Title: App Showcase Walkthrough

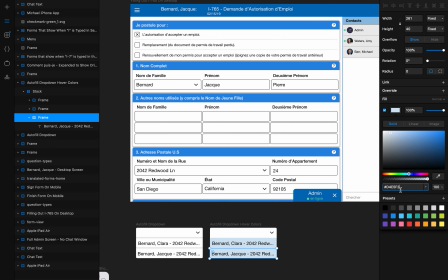It's D4E5F2.
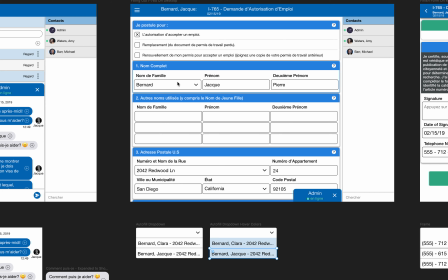He clicks on his name, and it auto-fills his name in here as well as the address.
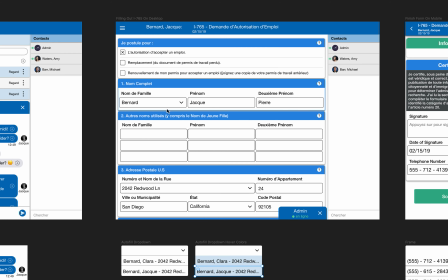So we're going to stay zoomed out in this view, so you can see him click that, and then it autofills that, autofills that. And then we're going to have an animation where this right here, this screen, is going to
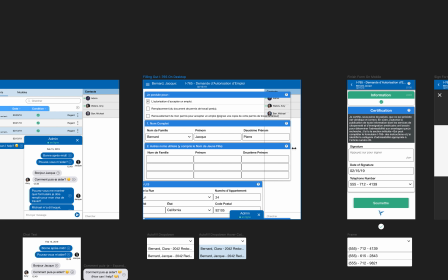like start to shrink as if it's turning into a mobile screen, right?
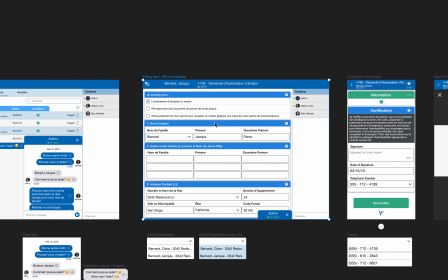We're going to animate from this. It's kind of like a fade animation, and then it turns into this. So it shows you that he started on the desktop, and then he's finishing on his mobile device.
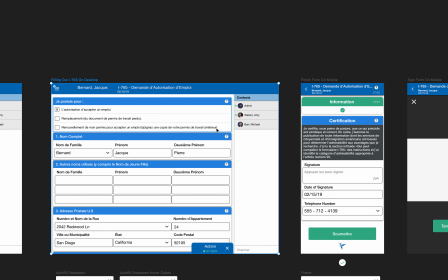We could actually, let's see, how could I do that?
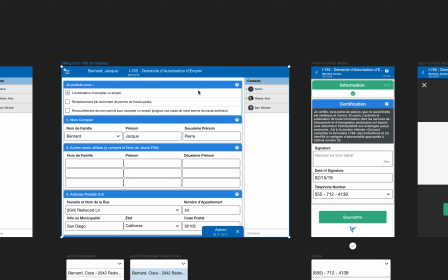I know. I'll have to make a new screen. So I just thought of this. So what I'm gonna do is I'm gonna turn these into like mobile views, right? So I'm gonna make it so these turn into like mobile views, and we're going to
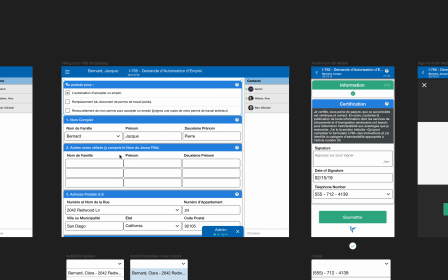basically have it animate from the big screen into the mobile view of this exact screen. And then once we're on this screen, we're going to fade it, and we're
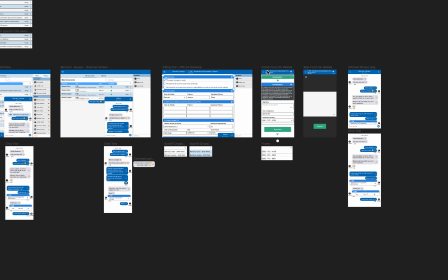going to, let's see, we're going to fade it into that one. But to make it a little more clear here, move this over.
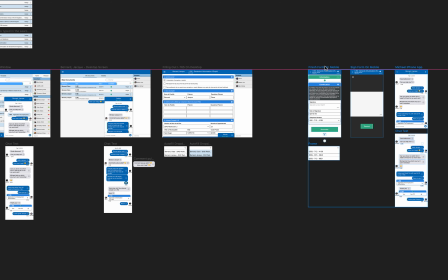I'm going to duplicate this screen here.
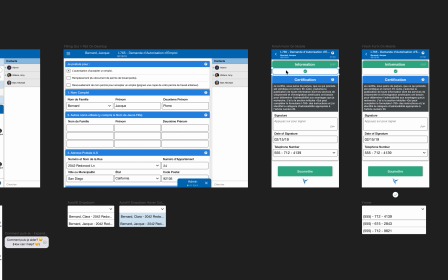All right, so instead of it having all of this information on here,
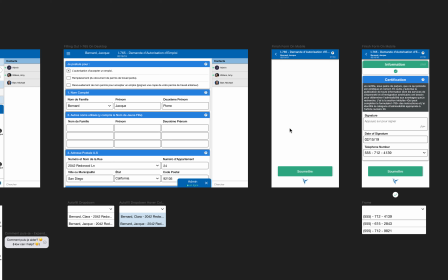we would have, so it's basically going to turn from that
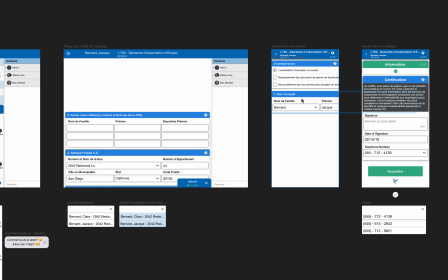into this, right? And I'll have to obviously make this screen what it actually will look like, but these, it will animate from the desktop version into the mobile version.
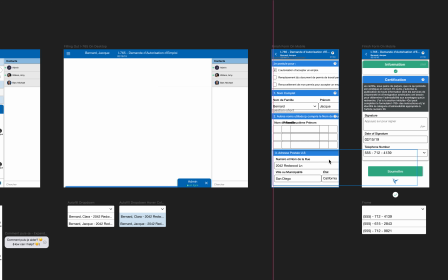And the chat window will not live here, right? That would actually, they'd have to go back to the chat, so this will disappear.
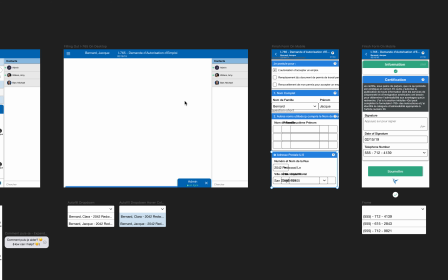But so it will animate. You'll see the whole window itself kind of like collapse,
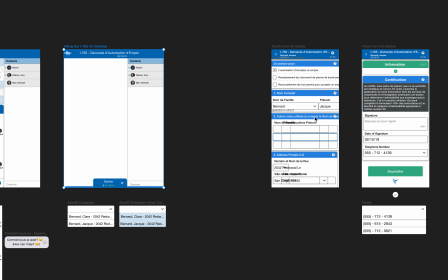and it'll collapse into this, and it'll be the mobile version of the form.
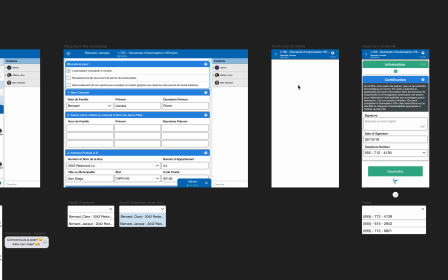And I'll design that and give that to you.
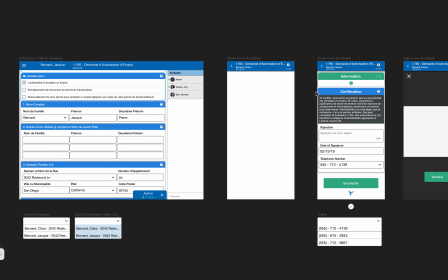And then once we're in that mobile version of the form, it will then like fade animate into this, so you can show that it's like completed.
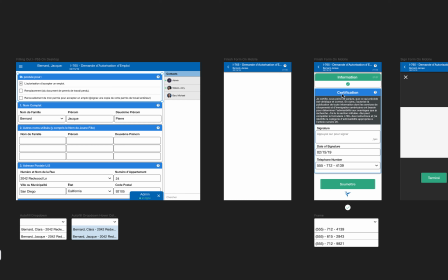You can see it's completed, and then the guy will then tap on this,
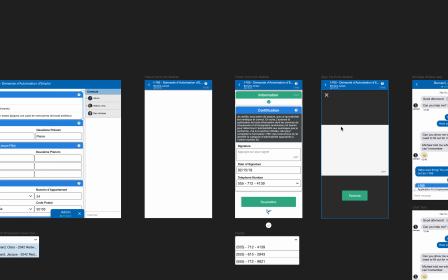and it will open the screen to then sign it, and then you'll see his signature. His name's Jacques Bernard. You can do whatever you'd like with that, but like a cursive signature, you see it animate on screen. Then he clicks termine, which means done. It collapses like this.
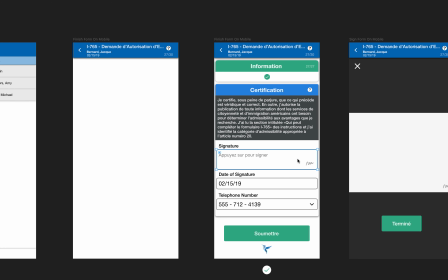So what I want it to do is I want, when he taps on this square animates into this square. So it goes from this size to this size, and these black bars fade in. And then when he hits this then animates down into this, and the signature that was big here is small enough to be seen here.
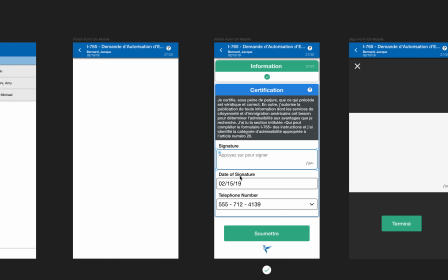The date of the signature will automatically pop up because he just signed it.